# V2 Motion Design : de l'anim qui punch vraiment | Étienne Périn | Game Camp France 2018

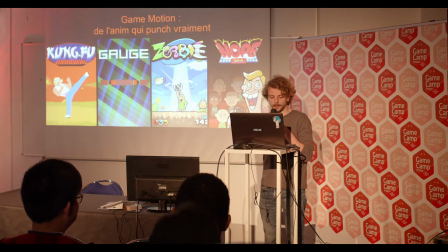(0:07)
Bonjour, je m'appelle donc Etienne Perrin, comme vous avez vu sur le programme, je travaille dans le jeu vidéo depuis une quinzaine d'années, j'ai démarré en tant que graphiste pixel,
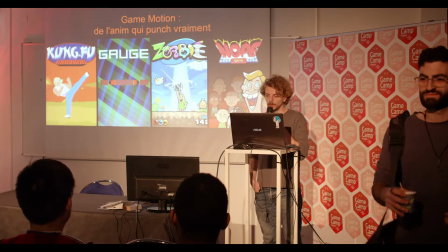(0:21)
puis j'ai eu une période où j'étais indépendant et aujourd'hui je travaille à la gamerie.
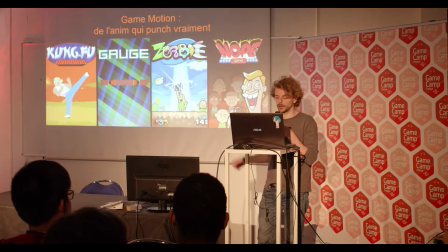(0:26)
Donc là vous avez un petit résumé, vraiment très petit résumé, j'ai fait des choses pas toujours glorieuses dans ma carrière, comme tout le monde, de quelques jeux que j'ai fait. Aujourd'hui on m'a demandé de vous parler de motion design,
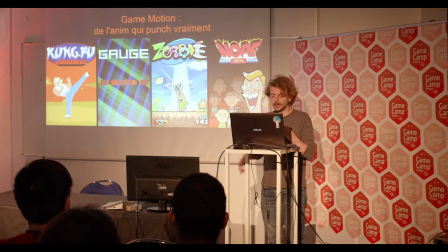(0:43)
vous voyez j'ai fait une erreur déjà sur Game Motion, j'ai fait n'importe quoi, parce que le titre en fait c'est pas moi qui l'ai choisi, puis c'est une notion moi qui me parle pas vraiment, je me suis plus intéressé sur la deuxième partie, donc faire des animations qui claquent, qui ont du punch.
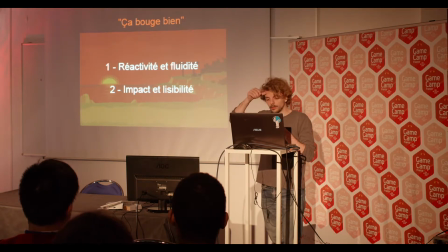(0:57)
Au départ en réalité je voulais appeler cette conférence ça bouge bien, parce que c'est, bon, je pense que c'était pas assez parlant, mais parce que c'est un truc que je me dis en premier quand je regarde un jeu, c'est comment ça a l'air de réagir, comment ça a l'air de, enfin comment ça bouge en fait,
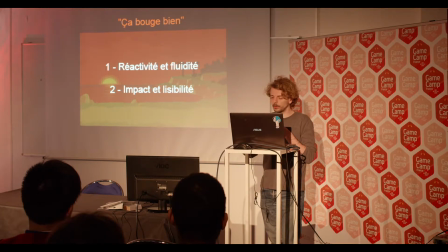(1:18)
et limite les graphes, moi c'est pas ce que je regarde en premier, et du coup, voilà comment j'ai réfléchi au sujet, parce que moi j'ai tendance à bosser de manière assez itérative, et il a fallu que je déconstruise un peu mes méthodes de travail pour vous expliquer un peu ce que...
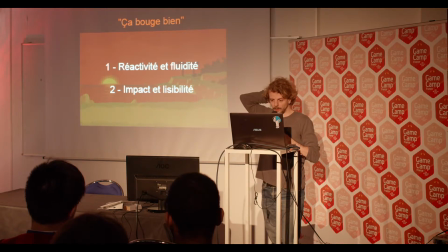(1:38)
Donc on va bosser en deux parties, d'abord on va animer un perso tout seul, pour voir dans quel piège on peut tomber, etc., en essayant de se focaliser sur la réactivité et la fluidité,
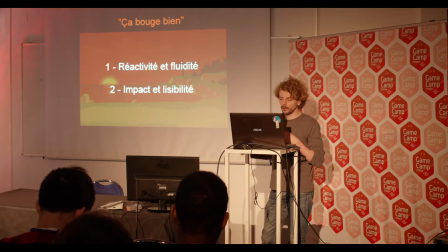(1:53)
voir comment on peut jumeler les deux et ensuite on va essayer de donner de l'impact à tout ça et voir quels effets on peut utiliser pour rendre tout ça plus violent
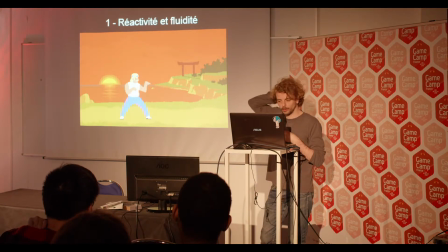(2:07)
donc voilà, ça c'est McCoy c'est un perso d'un vieux jeu que j'ai fait en flash il y a quelques années bon j'ai choisi ce perso d'une part parce qu'il était plus rapide à animer parce qu'il a un style assez simple c'est du pixel
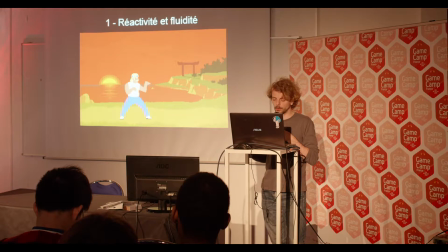(2:24)
je pense que ce que je vais vous raconter là ça peut fonctionner aussi avec de la 3D c'est des choses d'anime et donc justement mon objectif ça va être de montrer que des astuces de 2D peuvent fonctionner
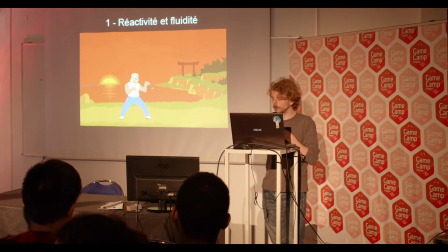(2:42)
aussi sur la 3D et comme on a oublié peut-être certaines méthodes d'anime et de motion design typique du jeu vidéo et comment on pourrait peut-être les réhabiliter un petit peu.
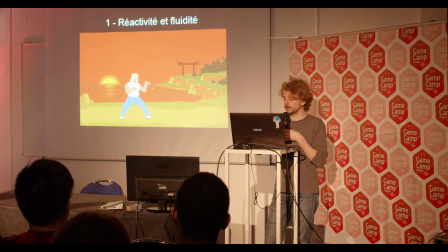(2:55)
J'ai aussi choisi parce qu'il a des proportions assez réalistes pour éviter de tomber dans des travers d'animes trop cartoon qui pourraient être trop exagérés et du coup avoir une petite contrainte comme ça. Donc on va commencer à l'animer en lui faisant faire un enchaînement de coups.
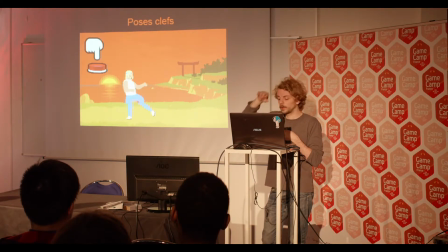(3:11)
Donc évidemment on commence en animant les poses clés, je suis obligé de passer par cette case, même si c'est le B.A.B. pour n'importe quel animateur. Deux petits trucs, plusieurs petits trucs à dire sur les poses clés quand moi je les mets en place.
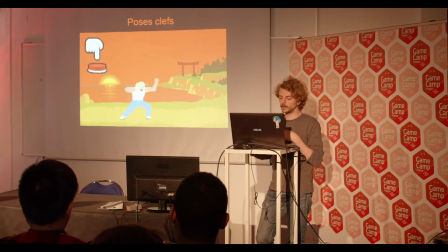(3:28)
Déjà, venant du pixel, j'ai une culture quand même de la pose assez marquée, puisqu'on travaille en tout petit, donc il faut que les poses soient très lisibles. J'ai tendance à faire des poses clés avec le corps qui est tendu vraiment vers l'action du personnage.
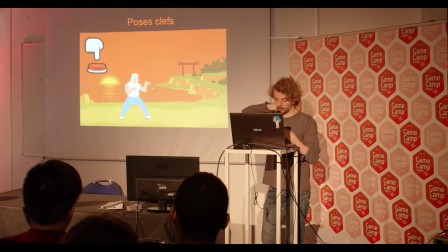(3:45)
Ce qu'il faut garder en tête, c'est qu'on a beau faire des animes relativement réalistes, mais j'ai tendance à toujours m'inspirer de la réalité. C'est une base d'animes, mais il faut le rappeler.
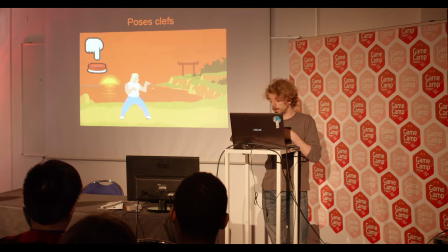(4:01)
Donc je n'hésite pas à aller chercher des vidéos pour m'inspirer, etc.
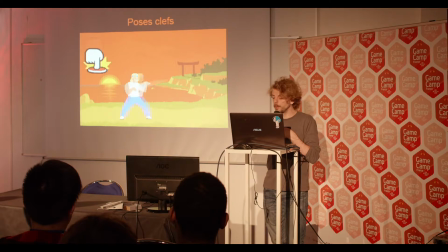(4:06)
Mais aussi, même à mimer, je ne fais pas du kung-fu. mais bon juste sentir les appuis du personnage voir comment il est ancré dans le sol etc c'est une base je suis obligé de le dire et ce qu'il y a d'intéressant par rapport à l'anime classique à cette
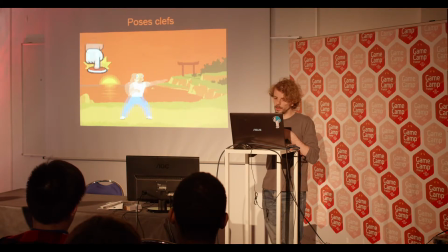(4:23)
étape là c'est que pour un animateur de jeux vidéo je considère que c'est ce moment là où il va aussi pouvoir définir à peu près le timing des inputs du joueur à quel rythme les animes seront joués donc c'est en fait dès cette étape là mon animation est intégrable dans le jeu pour un game designer en réalité mais bon,
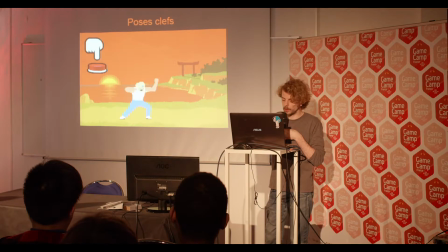(4:43)
elle est un peu sèche donc on va la rendre plus fluide et voir quelle méthode on peut utiliser et comment en général, moi quand j'ai mes poses clés, je fais souvent une version brouillonne de mes amortis alors les amortis,
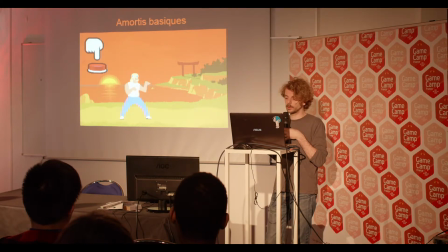(5:01)
pour ceux qui ne sauraient pas exactement ce que c'est c'est après le déploiement d'une énergie cinétique, le corps revient toujours plus ou moins à sa place, en position d'équilibre, un peu comme un amortisseur de bagnole. Je donne mon coup et je reviens un peu en arrière. C'est ce principe-là.
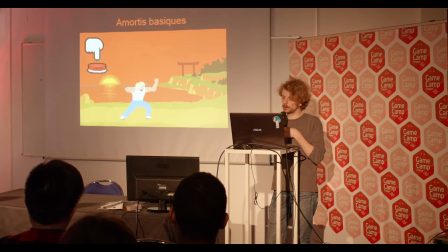(5:20)
Je fais une version brouillonne avec juste des décalages de sprite. Le souci, c'est qu'on perd un peu les appuis que j'avais fait avant, puisque le perso a tendance un peu à glisser sur le sol. Mais on fera ça mieux plus tard. C'est juste pour avoir une notion de la dynamique de l'anime. et donc évidemment pour rendre les trucs plus fluides
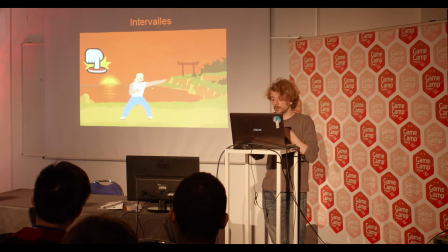(5:40)
le réflexe de base c'est de penser aux intervalles qui est donc les images qu'on met entre deux poses clés pour rendre la chose plus fluide alors moi ici ma philosophie c'est d'en utiliser le moins possible en réalité pour essayer de garder un truc dynamique
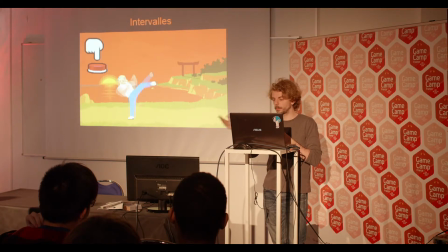(5:59)
attention là on anime un truc qui est censé être péchu, on ne fait pas print soft persia donc c'est ça l'idée après Entrepreneurs Affairs et ce qu'on fait là. Mais donc, j'essaie d'en mettre le moins possible parce que sinon, je risque de perdre en réactivité et que la synchro avec l'appui du bouton soit perdue.
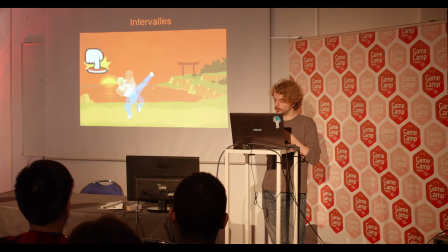(6:17)
Du coup, je m'en sers surtout pour quand deux postes clés sont vraiment très éloignées et que je veux rendre bien lisible la transition entre deux postes clés. Mais sinon, j'essaie d'être assez parcimonieux là-dessus.
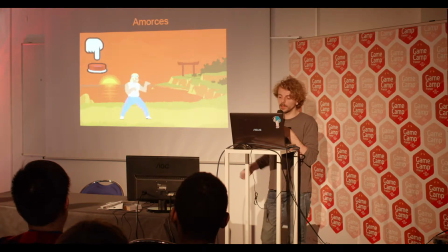(6:35)
ensuite se pose la question pour un animateur des amorces donc l'amorce c'est l'anime qui va intervenir avant en l'occurrence le coup donc là le perso il part en arrière pour donner son coup de poing on voit aussi évidemment ici que ça crée un problème vu que au moment
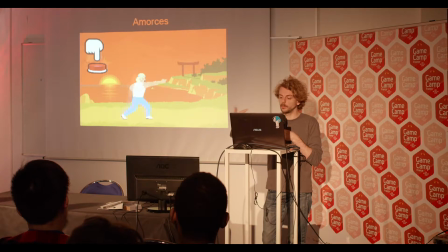(6:52)
de l'appui le coup sort quelques images après du coup on perd en réactivité alors ça peut être intéressant quand on fait Street Fighter qu'on a besoin de faire un gros coup et que le coup doit sortir un peu prendre du temps pour sortir et que l'adversaire en face ait le temps de se protéger c'est intéressant aussi quand on fait Dark Soul puisque
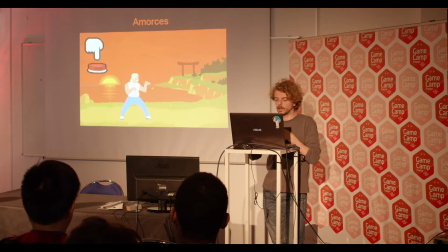(7:11)
un ennemi va bien prendre son temps pour frapper et comme ça le joueur peut éviter ou peut parer le coup mais dans notre cas ça ne nous intéresse pas vraiment donc je vais aussi un peu m'en passer, ça peut aussi être intéressant dans le cas d'une charge type Zelda En fait Zelda,
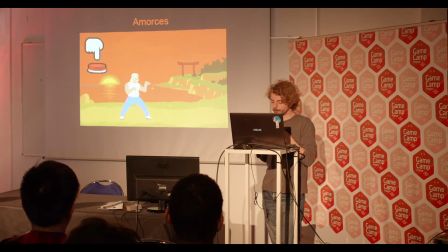(7:31)
le coup sort au moment du release du bouton. Pourquoi je vous parle de ça ? C'est qu'à cette étape-là, la gestion des amorces, pour moi, ça doit être le truc où l'animateur doit se poser la question de kever l'input du joueur au moment où il le fait.
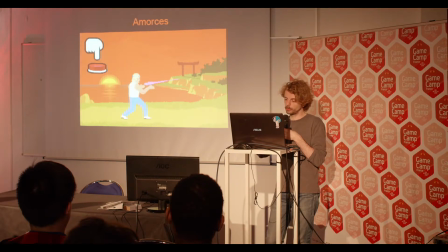(7:49)
Dans notre cas ici, on a un combo, donc les coups sortent en rafale. donc il faudra faire attention surtout au premier coup pour qu'il sorte très vite mais ce au milieu,
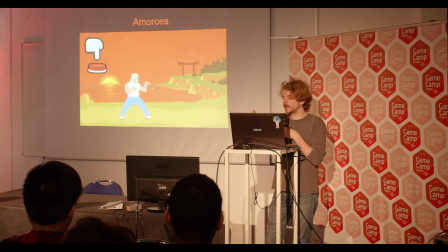(8:01)
comme le joueur sera en train d'appuyer comme un boule sur le bouton il sentira moins le décalage donc il faut avoir un peu conscience de ça quand on anime